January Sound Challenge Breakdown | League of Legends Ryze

Hey Blip Sounds, it's Brian Seeley and welcome to the 2020 Monthly Sound Design Challenge. Each month, we will provide a video for you to practice doing a sound redesign. We will also include interesting challenges for you to try. We will also include breakdown videos from myself and others showing how we tackled the challenge. For January, our challenge will be to redesign the Ryze Realm Warp from League of Legends using the 3 sound files that we provide. These sound files contain random squeaks that I recorded over the last year. You are free to use one or all of the files. You just cannot use any other files or sounds. This month, the sound designers joining me will be Ryan Stunkel and Austin Mullen. If you want to join the challenge, head on over to blipsounds.com/competition where you can download the video and the files. The challenge will run from the first Friday of the month to the last Friday of the month, ending at 11:59 p.m. Pacific Standard Time. Upload your videos to Twitter using the hashtag BlipSoundsComp and tagging @BlipSounds. At the end of the month, we will do a live stream where we will listen to and review the submissions and then randomly select a winner. The winner will receive a free month of our game audio training series. To learn more about the game audio training series, be sure to head on over to blipsounds.com. Now, without further ado, on to our first breakdown video. Hey everybody, it's Ryan. How's it going? Today I'm going to be showing you guys how I did my Ryze Realm Warp sound effect for the monthly January challenge. Thanks again, Brian, for having us and joining in on the fun. You gave us a lot of really difficult source recordings, but I think that I was able to make a pretty good sound out of it.
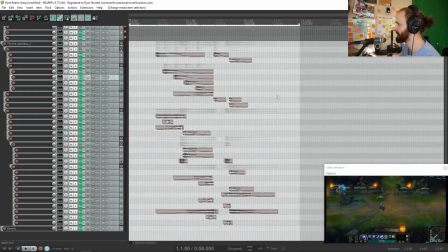[2:05]
So here is the sound that I created.
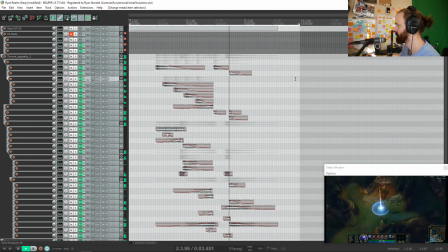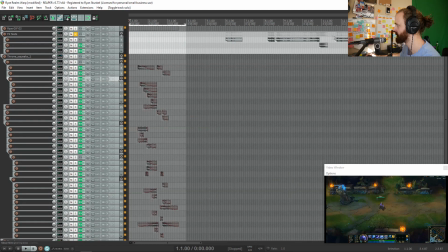[2:13]
Source recordings were really hard to work with. So what I decided to do is I take a source recording like this, and then I move it onto this track here that had a distortion effect on it.
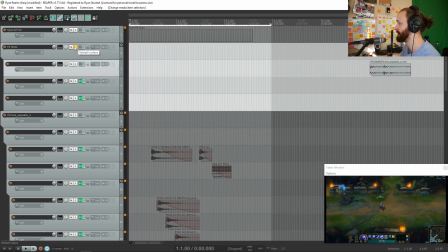[2:21]
But that helped me fill out the frequency spectrum quite a bit in the recording. That's probably the basis of most of the sounds. It creates a time and space ripping effect.
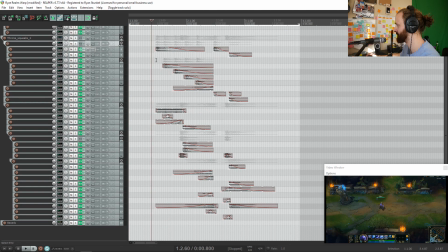[2:29]
And one of my goals with this sound was to be as attentive to details as possible.
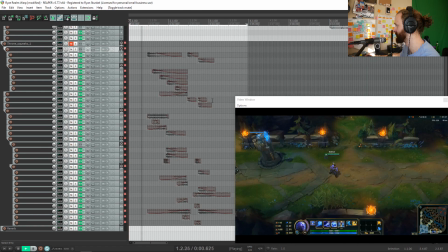[2:35]
Even just looking at the animation, there's so many small things going on. There's like the beam of light that shines in from above him. There's these little runes that are lighting up. And then the teleport, and then like the final explosion of the teleport. There's a lot going on. The first thing that stuck out to me were these runes that were lighting up.
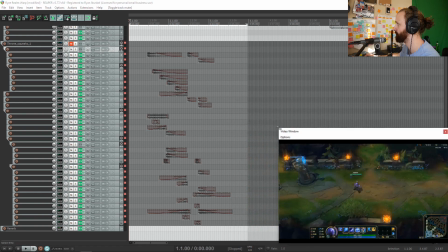[2:52]
The one really good thing about these sounds that were provided were that they were squeaking sounds, so there was a lot of pitch variation.
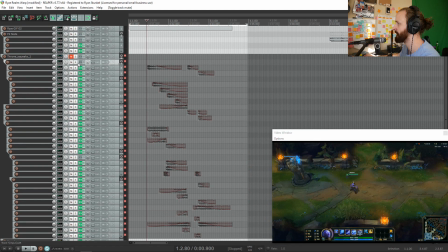[2:58]
I kind of utilized that in this sound here.
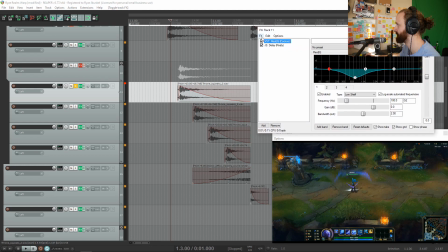[3:06]
And I cut out the 500 range just to kind of give it a floaty feel. And then I also added a delay.
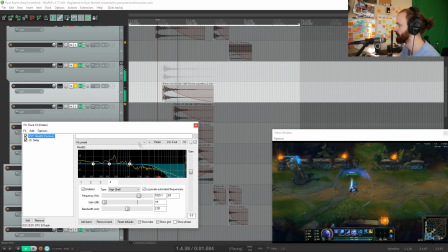[3:14]
Then also just cutting out the high frequencies here. More delays, more echoes on all of this.
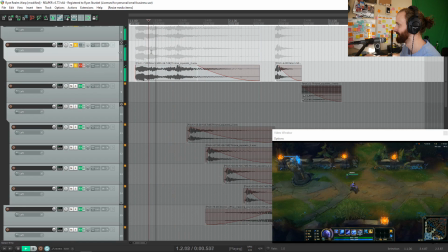[3:23]
And then this sound is really cool. That was just a really low impact.
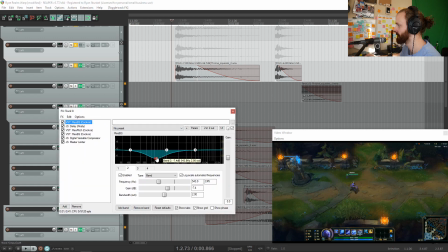[3:27]
I just lowered the pitch a little bit. I decided to cut out the 500 range, add a little bit of a delay.
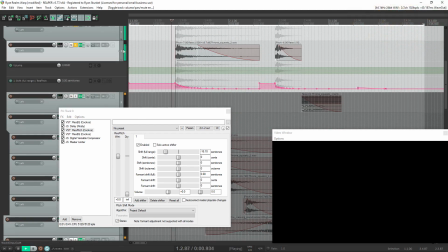[3:33]
Pitch shifter, I only did an automation, so I just kind of lowered the pitch over time. And then boost the lows a lot.
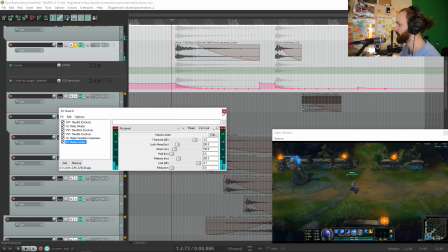[3:42]
Added a compressor and a limiter just to kind of keep it intact and also make it more powerful.
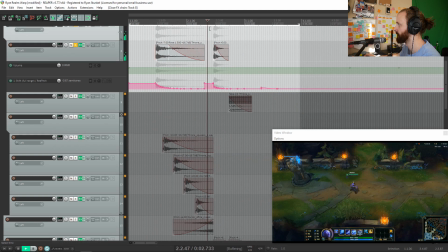[3:49]
So that helped a lot. And then just another one for the ending. You can separate the sound into a few different parts.
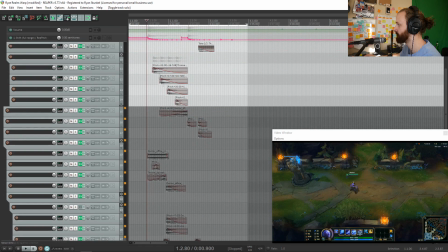[3:55]
We have the start of the sound where he initiates a teleport, and then there's like a weird second section in the sound.
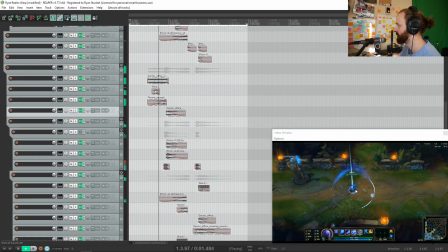[4:01]
It's hard to really see, but right now, like right when that portal opens up,
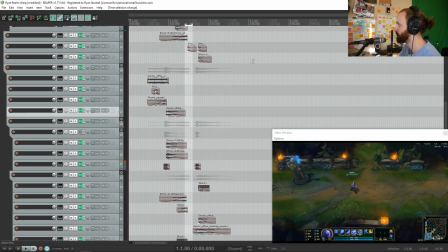[4:06]
then when the portal closes, and then when the portal opens back up when he finishes the teleport.